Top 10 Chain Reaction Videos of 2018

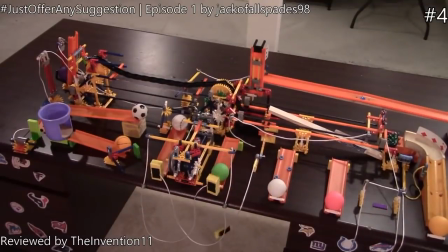Each one of them is so crazy that he literally could have made each clip a separate video, but when all of them are combined together, it's honestly just astounding.
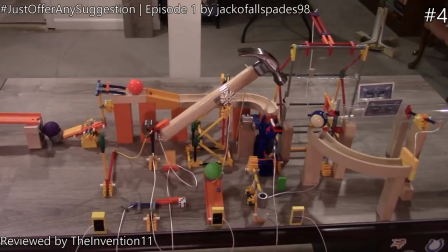So once again, there's a perfect balance here between intricate mechanisms that will satisfy anyone with even the slightest mechanical inclination,
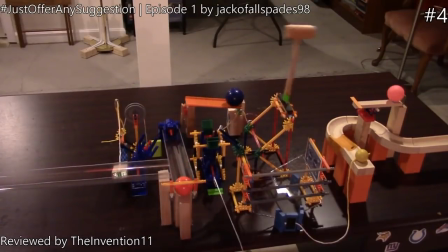but there's also path systems and motions of the actual tricks themselves that are crazy enough to blow the minds of literally anyone who watches the video.
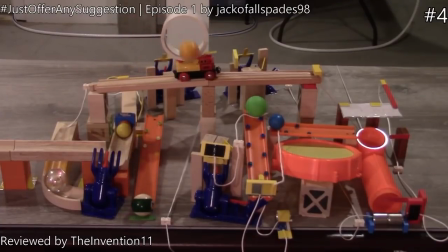So, you know, this is the absolute golden standard for machine building and more than deserving of making the top 5 of this list.
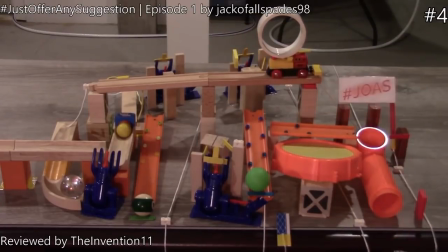So congratulations and awesome job, Lyle.
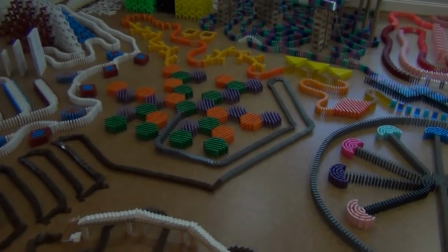Number 3, 32,000 Dominoes by Mar Dominoes.
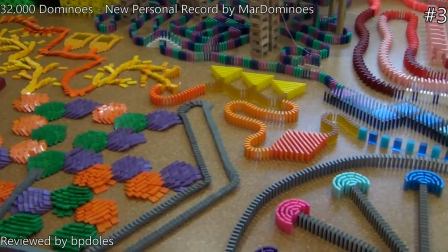This video is truly one of the best domino videos the community has ever seen.
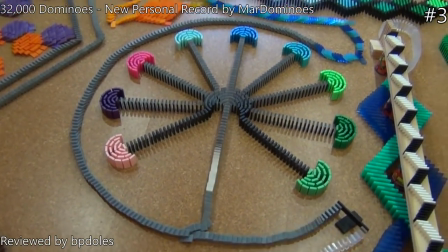This is an amazing domino setup created by domino builder Mar Dominoes, who spent many months planning and building this.
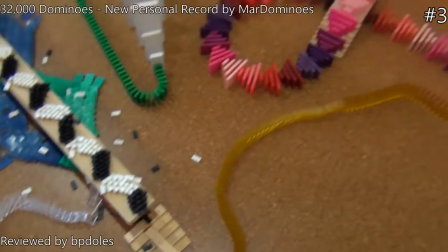What really stands out in this setup is the perfect balance that Nathan was able to achieve, and how well everything in the setup works together.
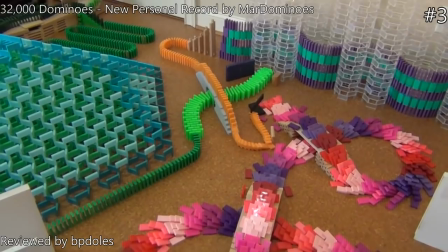Every color combination and every little detail is unique in its own way,
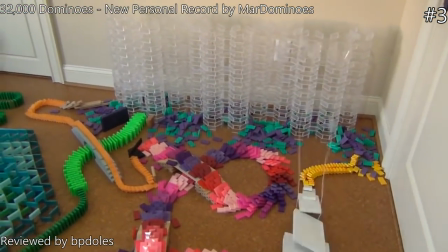which gives the setup a lot of variety, and every single design and structure is new or original.
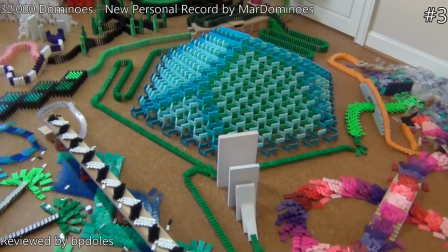The color combinations in this setup are somewhat simple, but extremely well thought out, and of course they all complement each other.
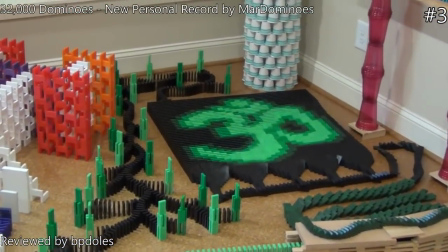And then all of this is combined with the satisfaction of watching the setup fall perfectly from beginning to end,
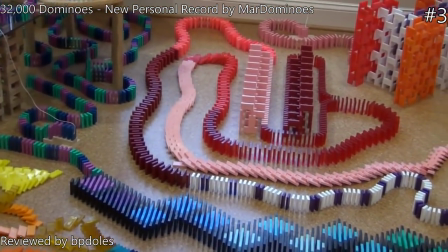without any impurities or camera changes. Seeing the whole setup fall down in one shot, to me personally,
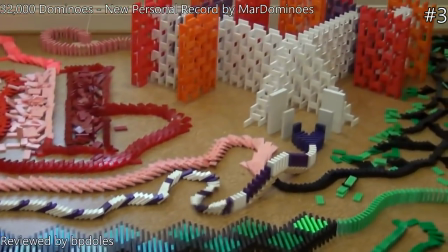is so much more of an experience than seeing the camera angle change even a couple of times.
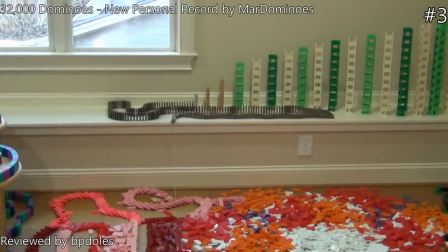Not changing the angle allows the viewer to easily stay engaged through the setup, almost like the viewer is watching it in person.
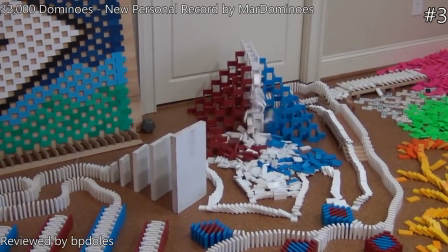Overall, this setup is incredible. With many innovative ideas and an amazing flow and balance,
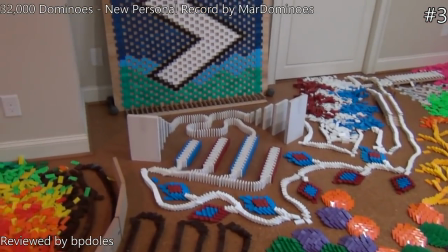this is definitely the best setup of the year and one of the best videos of all time.
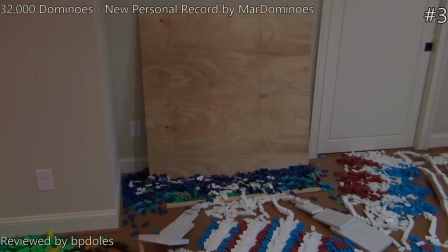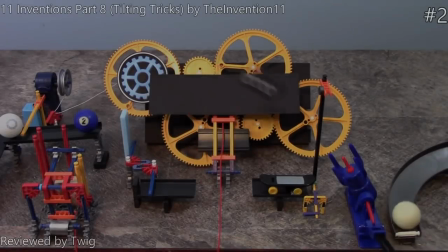Number 2, 11 Inventions Part 8 by The Invention 11.
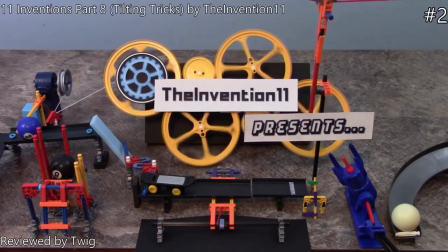The Invention 11 has been at the very top of machine builders for years now, and this video really captures what is so great about his building style.
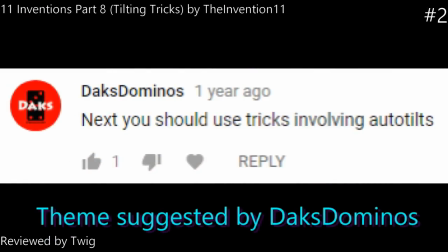And it's that his machines have the ability to appeal to just about anyone.
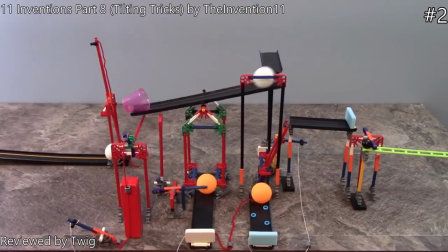A casual viewer is guaranteed to be blown away by the eye-catching effects, while those with more experience can marvel at the ingenious mechanisms used to achieve these effects,
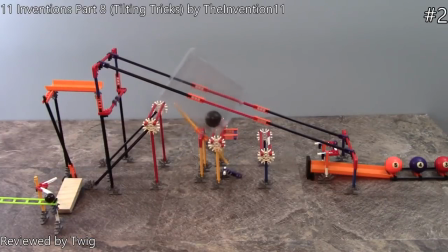and making him a favorite among both domino and machine builders.
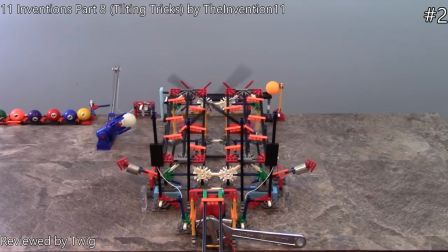Time after time, he has perfected his style to be as clean and refined as possible,
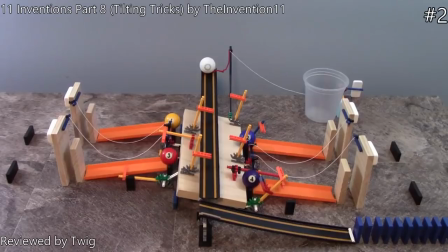while creating stunning motions that consistently subvert the viewer's expectations, and the result is downright mesmerizing.
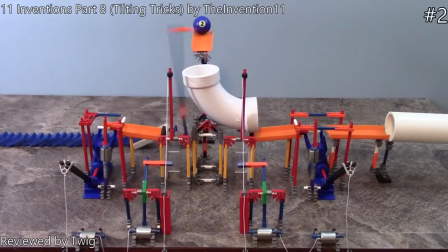The concepts behind these effects are so original and daring that no one else in their wildest dreams could ever come up with them,
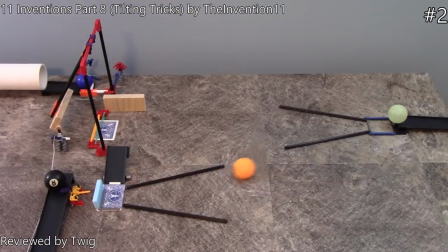such as implementing a backspin into a chain reaction, and yet he executes them flawlessly with such elegance.
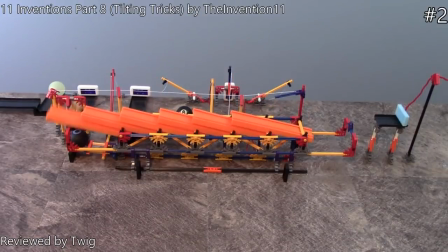His machines are some of the most complicated, and yet they never make the viewer feel lost or confused.
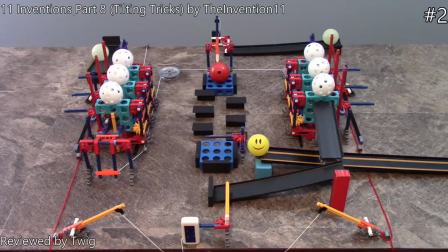I could go in depth into each and every trick, but most of them pretty much speak for themselves and how brilliant they are.
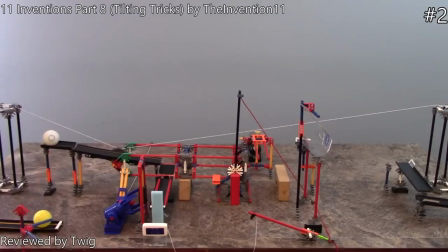Despite it being just over a minute long, it's because it is so straight to the point and doesn't waste the viewer's time that it works so effectively.
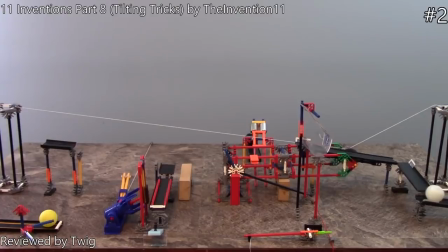I definitely recommend giving it a watch, because no matter what your background in machines is or how much experience you have,
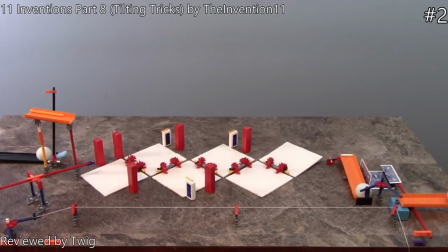you are pretty much guaranteed to be satisfied, and that is something that no one else is able to achieve quite like the Invention 11.
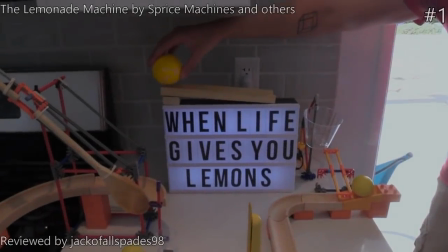And finally, number 1, The Lemonade Machine by Sprice Machines, with help from Hevish 5,
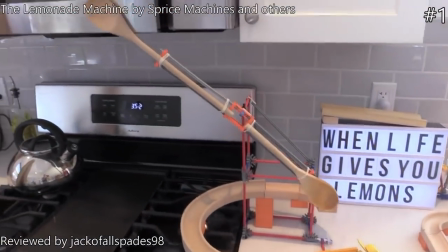The Invention 11, Doodle Chaos, Dr. Complicated, and 5 Mad Movie Makers.
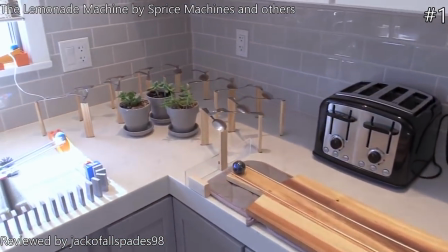Sprice Machines has been at the forefront of innovation in the chain reaction community since he began building a decade ago,
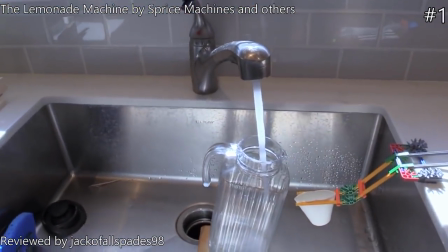and the Lemonade Machine is yet another example of Sprice introducing a new gold standard to the world.